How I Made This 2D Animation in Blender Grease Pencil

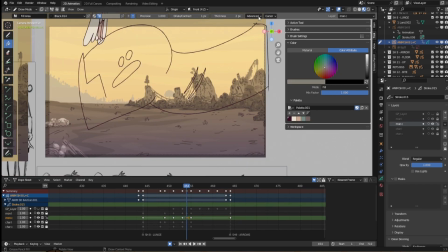To make the colouring easier,
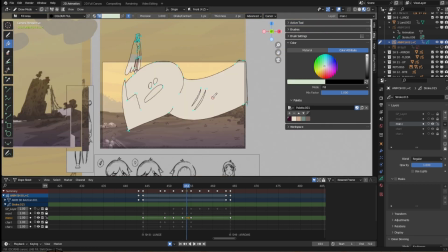you should close off the line work as much as possible and make sure any gaps aren't too big that they can't be closed off with the stroke extension in the advanced menu.
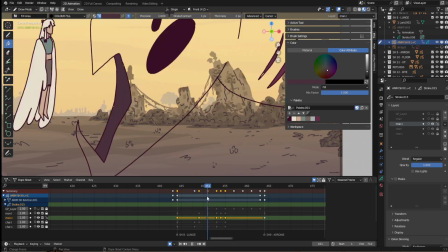Colouring in Blender is pretty simple. Though you can use material colours and create new materials for every colour you want to use,
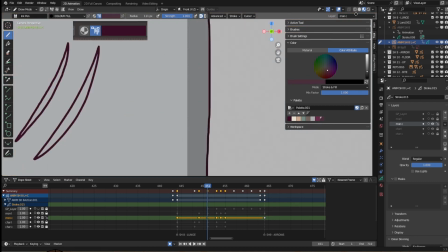I like to use the colour attribute mode instead because it feels closer to a regular drawing or painting program.
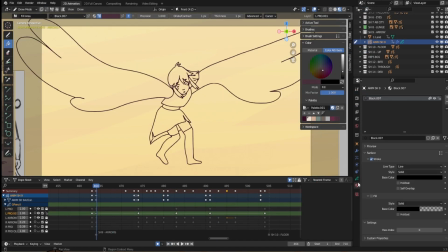To start out, I'll use the Fill tool.
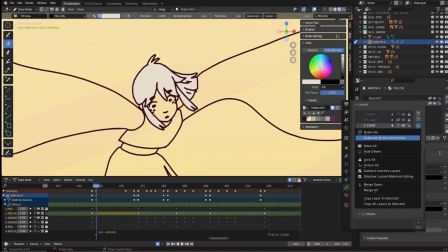I'll select my line layer and create a new one with duplicated empty frames before hiding any layers I don't want the Fill tool to reference.
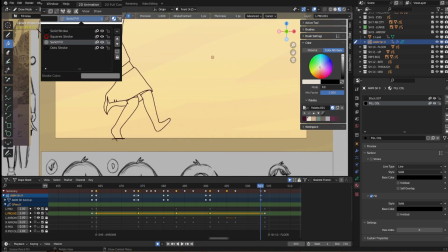I'll change my material to solid fill and start adding colour to larger areas.
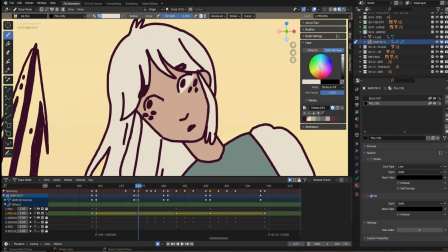If there are any corners or bits that have been missed, I'll switch to the Draw tool, keeping the fill material and start correcting them.
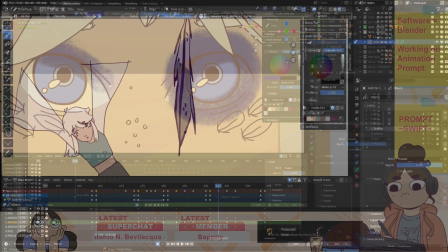This one just acts like a lasso fill. I can add texture or shadows in Blender to my layers by making a new layer,
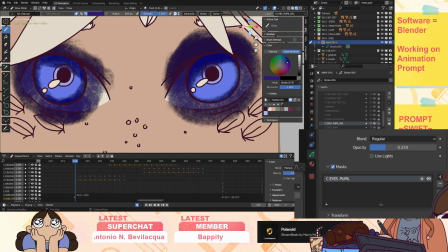ticking the mask option, and adding the layers I want to reference. I did this for the eyes in shot 6 and I like the effect.
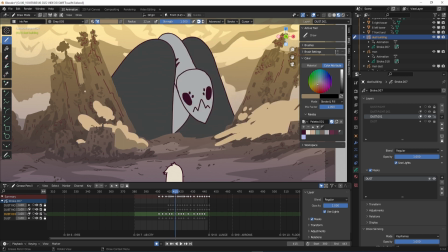I also use masks to add darker shades to the smoke effects I added in other shots, which help define what would otherwise have been flat colour.
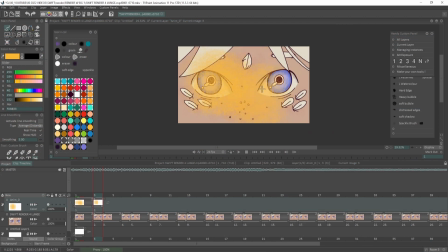I would like more blending modes for the layers because this is the thing I miss the most when I'm not working in TVPaint. I did export the animation and take it back into TVPaint to add some more texture to certain shots and also some basic camera moves.
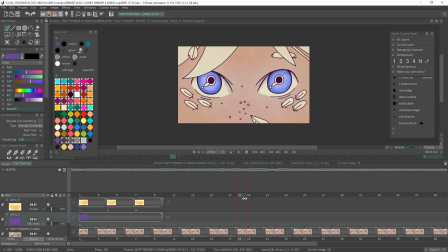Most of the time I use very limited animation because I like the way it looks and it saves time.
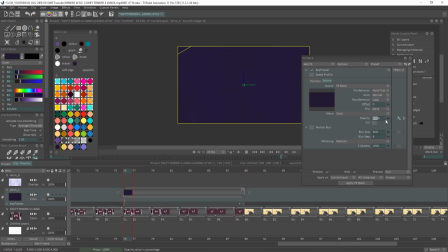Adding a slow zoom or some camera shake to a shot can help keep your attention and allow a shot to play a little longer.
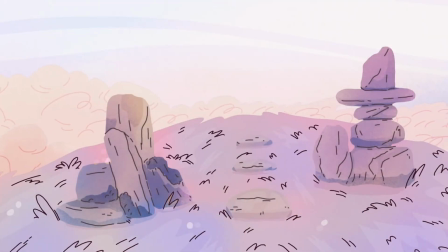I added some camera shake in shot 5 when the character lands,
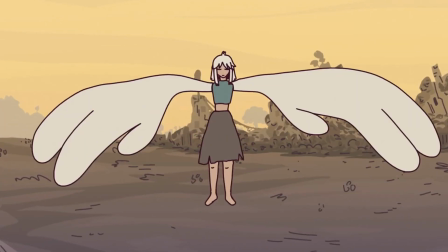and shot 7 when the creature turns and buildings move, which emphasises the weight and impact of a movement.
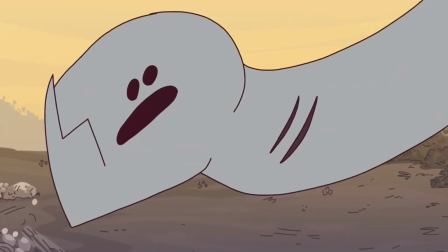You can watch the final version of the animation with music here. As I make more stuff in Blender, it gets a little less overwhelming.
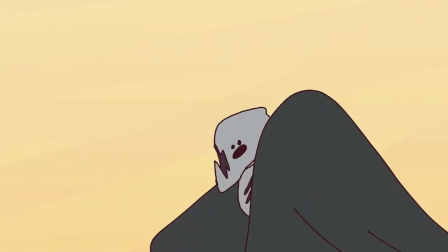I'm looking forward to trying out the Storyboard add-on and tackling some other features and tools I've been avoiding.
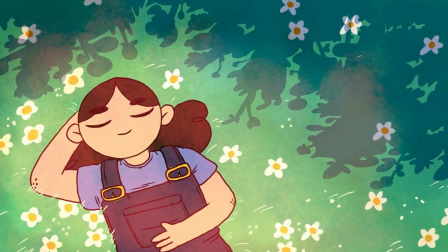I hope you enjoyed the video. If you are still overwhelmed or want something more beginner friendly on how I set up Blender to create a 2D animation, check out this one here.